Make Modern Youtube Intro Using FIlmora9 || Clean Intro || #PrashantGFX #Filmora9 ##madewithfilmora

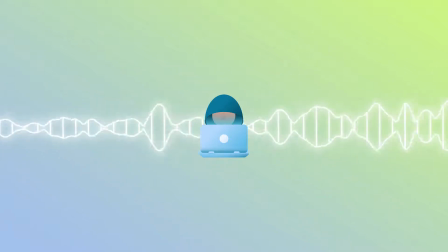0:04 Hey everyone, in this video we are going to learn how to make advance YouTube intro using Filmora9, but first let's take a look what we are going to create.
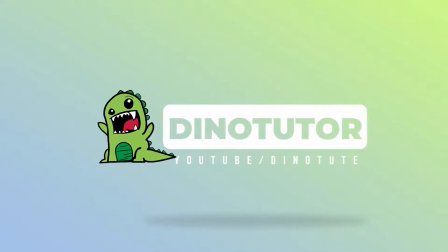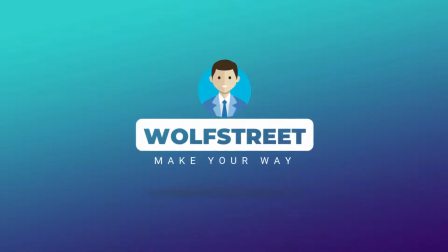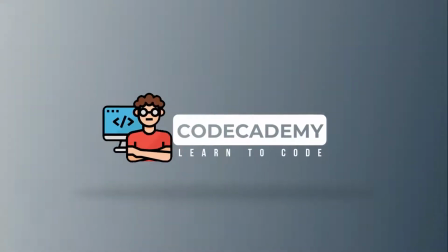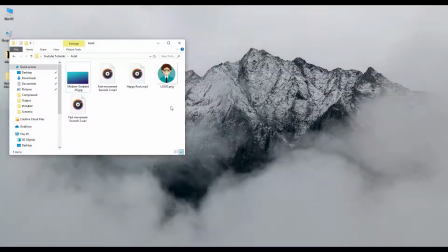0:31 Alright, let's get started. Before opening the Filmora make sure all your files are at same location, well it is not necessary but doing this keeps your project organized.
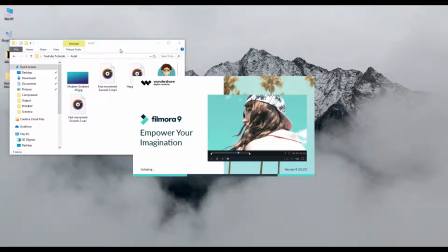0:42 Alright now that we all are ready, open Filmora and choose 16 by 9 ratio to start with.
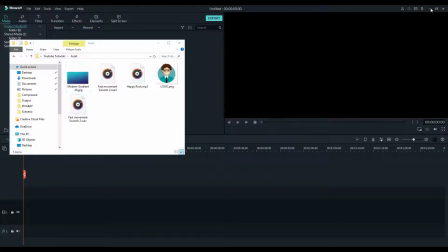0:50 This is how Filmora 9 usually looks alike, let's start importing project files,
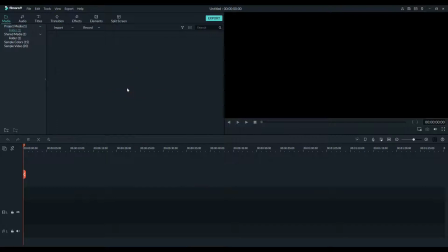0:56 to do so drag and drop all the required files into project media. Ok, now drag your background to the timeline, FYI between you and me, you can use whatever background you like,
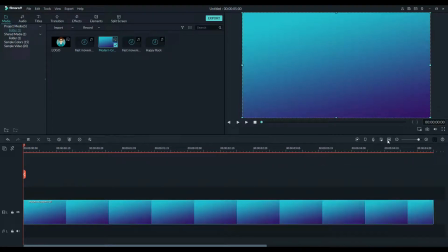1:09 it's up to your imagination that how an intro should look alike, but for the sake of this tutorial I am just gonna use this simple gradient that I had created in Photoshop, don't worry these files will be in the description box for your practice.
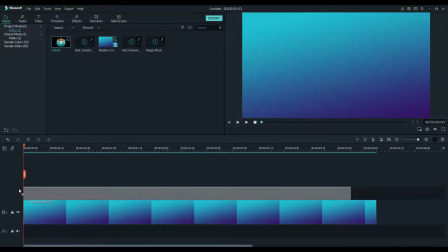1:25 Moving on, drag and drop your logo in the timeline above the background,
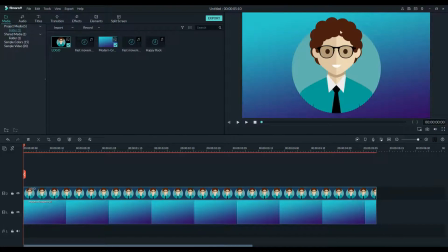1:30 double click on the logo to open its properties and reposition and transform as required,
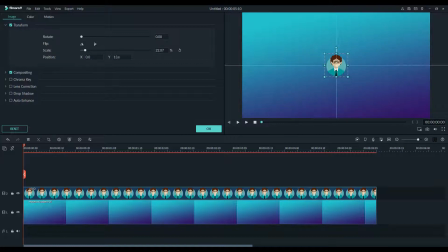1:35 Remember that the X changes position to horizontally and Y changes position to vertically. Well play around, it's not like chemistry that you have to sum up everything. Okay, once you are happy with everything let's give our logo some motion.
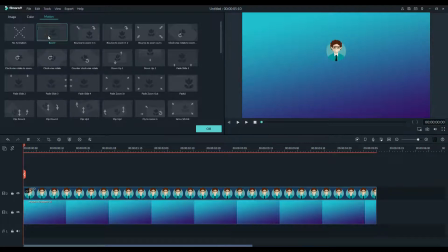1:51 I will go with this simple bounce effect, because it's appealing to look, and it's got a nice bounce.
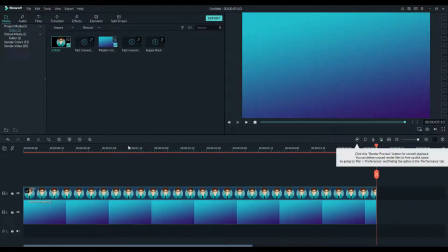1:57 Alright once that's done, drag the logo layer to layer 3 because we are going to place a text between our logo. background,
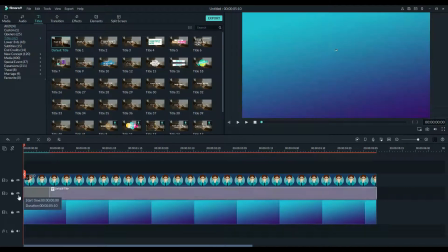2:06 I will choose this simple text, position it onto the timeline and double click to go to advance options,
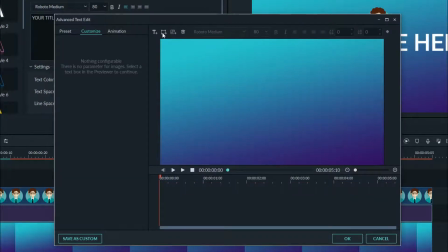2:12 here, delete the default text, click on the custom shape to make a shape, I will choose a custom font but you can choose any, just make sure the size of leading text is big enough for viewer to look, change the text to something that you want,
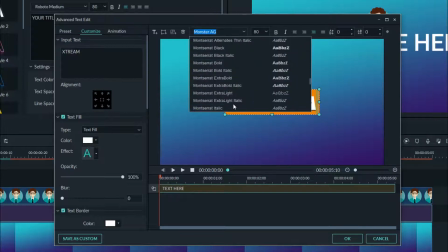2:27 look I am not here to really work on text I just want to show you how the effect works, choose a font that you like.
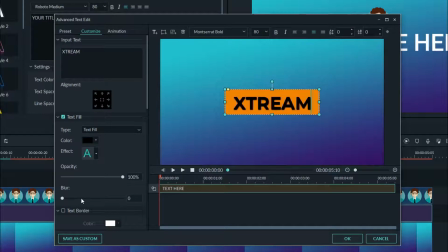2:36 Change the text color to black and shape color to white, untick everything except text color and shape color. The idea is just to make text appealing to viewers and stand out.
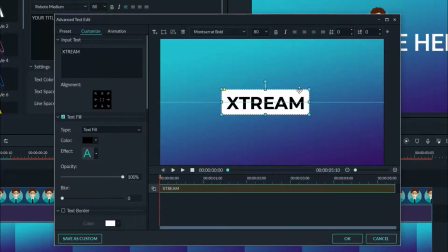2:53 Like you can see I am changing the text again to something different, like I said it's up to you, I think this should do the job, click ok to apply everything.
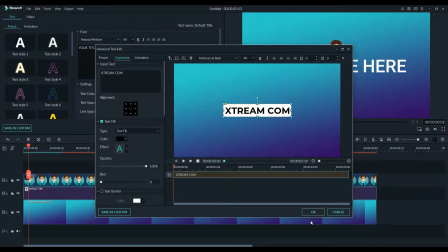3:03 Now you can use transform tool to reposition the text,
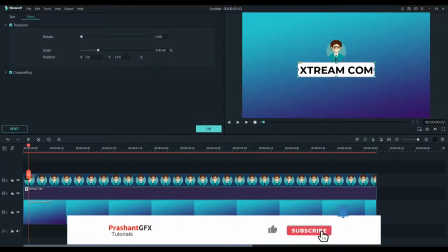3:07 try to reposition the text just a little below the logo because we want to reveal the text from behind the logo,
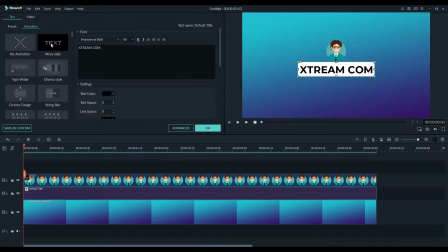3:14 which in turn increases the aesthetics of the intro,
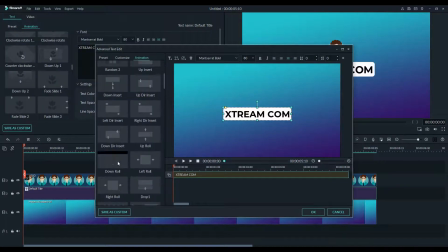3:17 once you are happy with the post and search for an effect called down up in the animation tab, hit ok to apply.
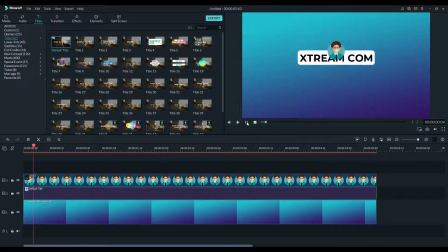3:24 Now the animation is ready. Nice, now hide all the layers except the text layer.
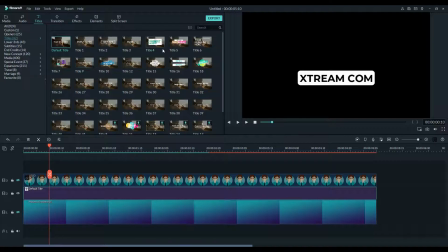3:34 We have to import this as a video file.
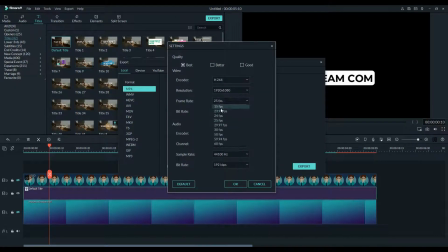3:39 You can just hit import but I want to go with 24 frame but it's not really necessary.
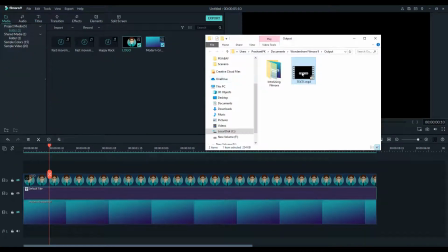3:46 Let the video gets imported, once the video is imported bring it into project media by dragging and dropping,
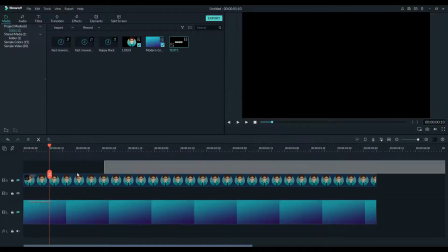3:53 delete the text layer and import the video that we created in its place.
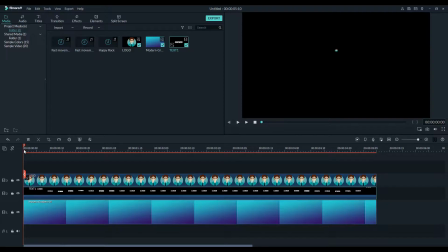3:58 Make sure to unhide layers that we have disabled, I almost forget every time, we have to fix the black background.
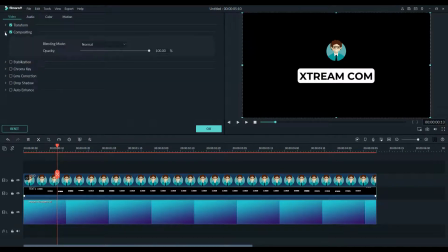4:05 To do so, double click on video layer of text, go into composition section, and change the composition to something like screen,
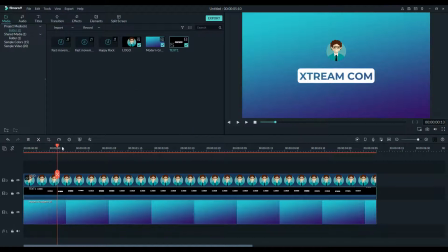4:14 this will hide black pixels and reveal white pixel, which give us this transparent text. So far this is looking nice, now play the text layer video, frame by frame and look for the point where it is just behind the logo.
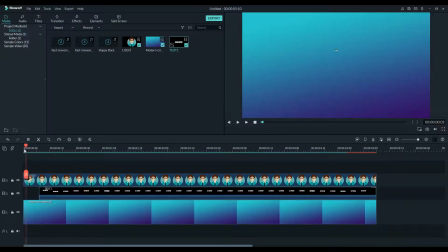4:31 You want to find the position from where you want to start the text animation, cut it, and do the same for the out animation, that is, from ending, you don't want to go the text all the way to top. Alright. Let take another text layer and I am just going to keep it simple.
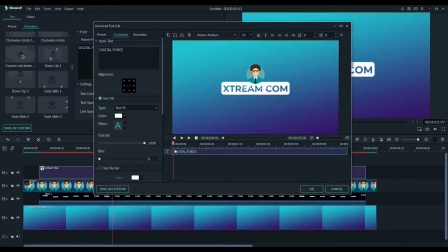4:53 Font is Roboto, keep the size small, anywhere between 20 to 30 should do the job, don't worry about the position, we will fix it in the Properties tab, once you are happy with text,
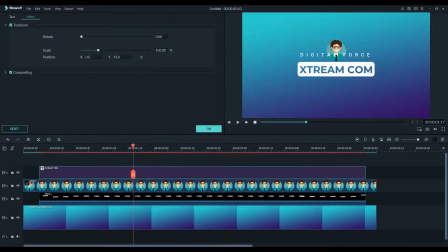5:06 double click on it, and go to Video tab then go to Transform, and reposition it below the main text, alright. Alright, now find an animation called to the right one, and
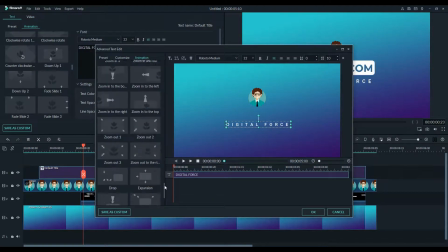hit OK.
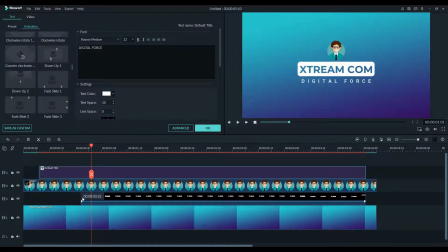5:31 Fix it so that it just start after the main text, play it to see if it's aligned properly,
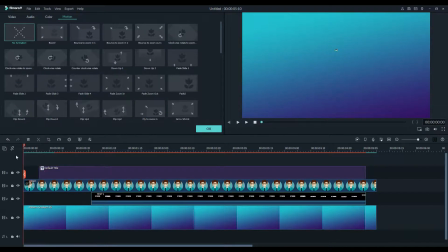5:37 well it's all depends on the look you are going for, but concept remains the same.
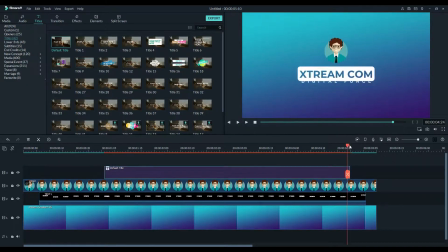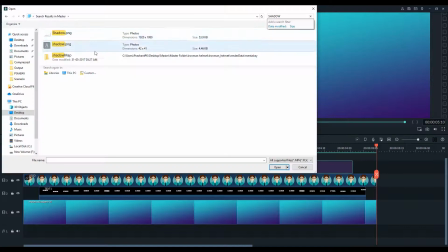5:54 We are almost done, now let's import the shadow of all these elements, so that it looks like floating in air,
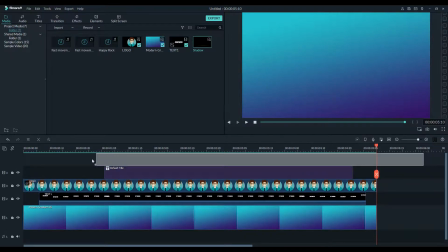6:02 it's a PNG file that I had created in Photoshop, the link of this file will be in the description box, check to download.
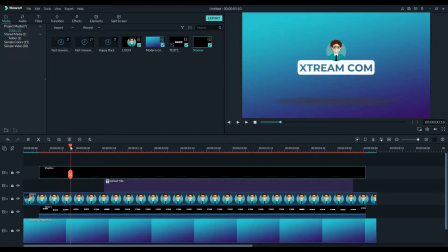Now reposition the shadow and reduce the opacity to make it realistic.
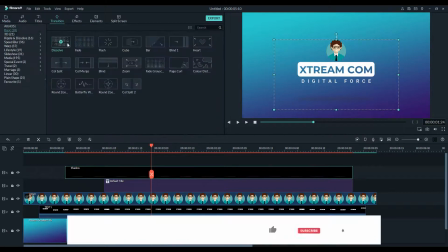6:23 Place it on the timeline so that it just appear and disappear after the logo and text.
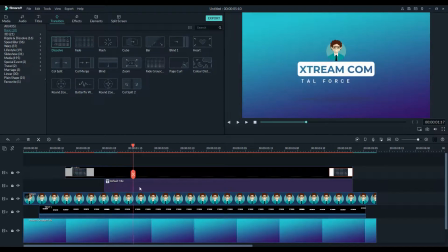6:30 You can also apply dissolve transition to make it blend to the scene, this will alone make the intra look more dynamic.
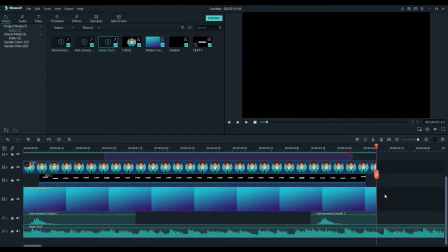6:39 Now add whatever sound effect and music you prefer to add, I will recommend to go after fast swoosh effect because the animation is fast,
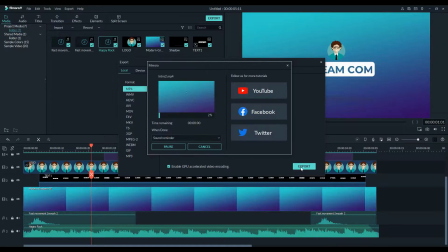6:48 and add some upbeat music, remember music gives life to the video so it should be good,
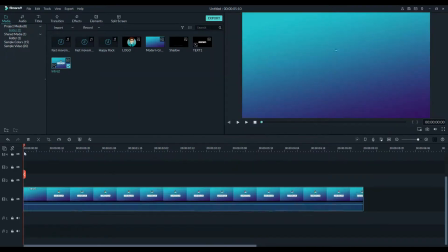6:54 after everything is set, import the video. Bring this imported video to timeline and add a crop and zoom effect, just a subtle zoom.
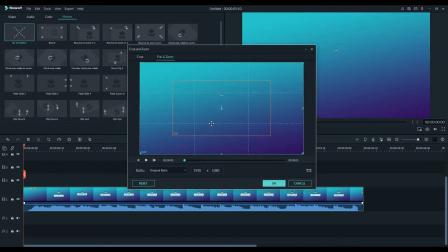7:03 It makes the intera more dynamic.
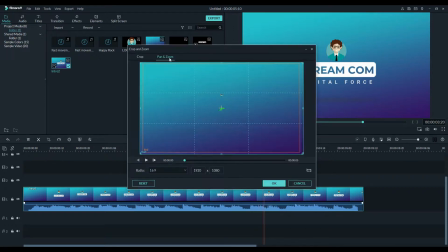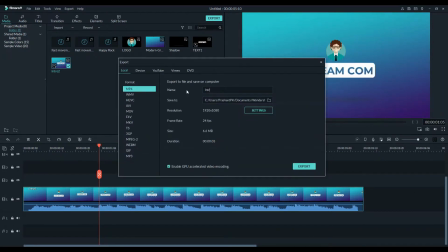7:18 And we are done. Import this final video and we have something like this.
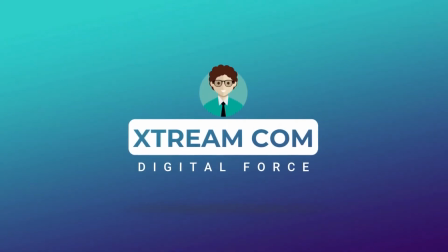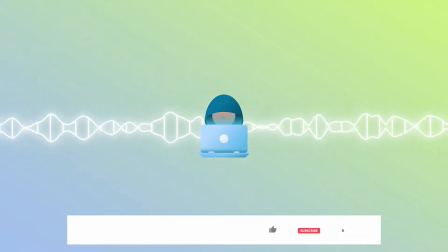7:28 I really hope you liked this tutorial and if you did make sure to subscribe and hit the bell icon for more advanced tutorials.
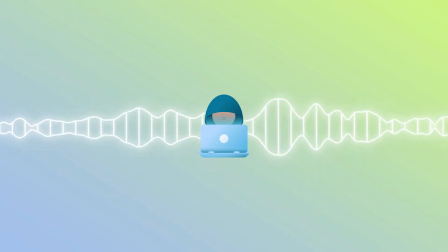7:36 Have a good day my friends stay healthy and stay creative. See you till the next video.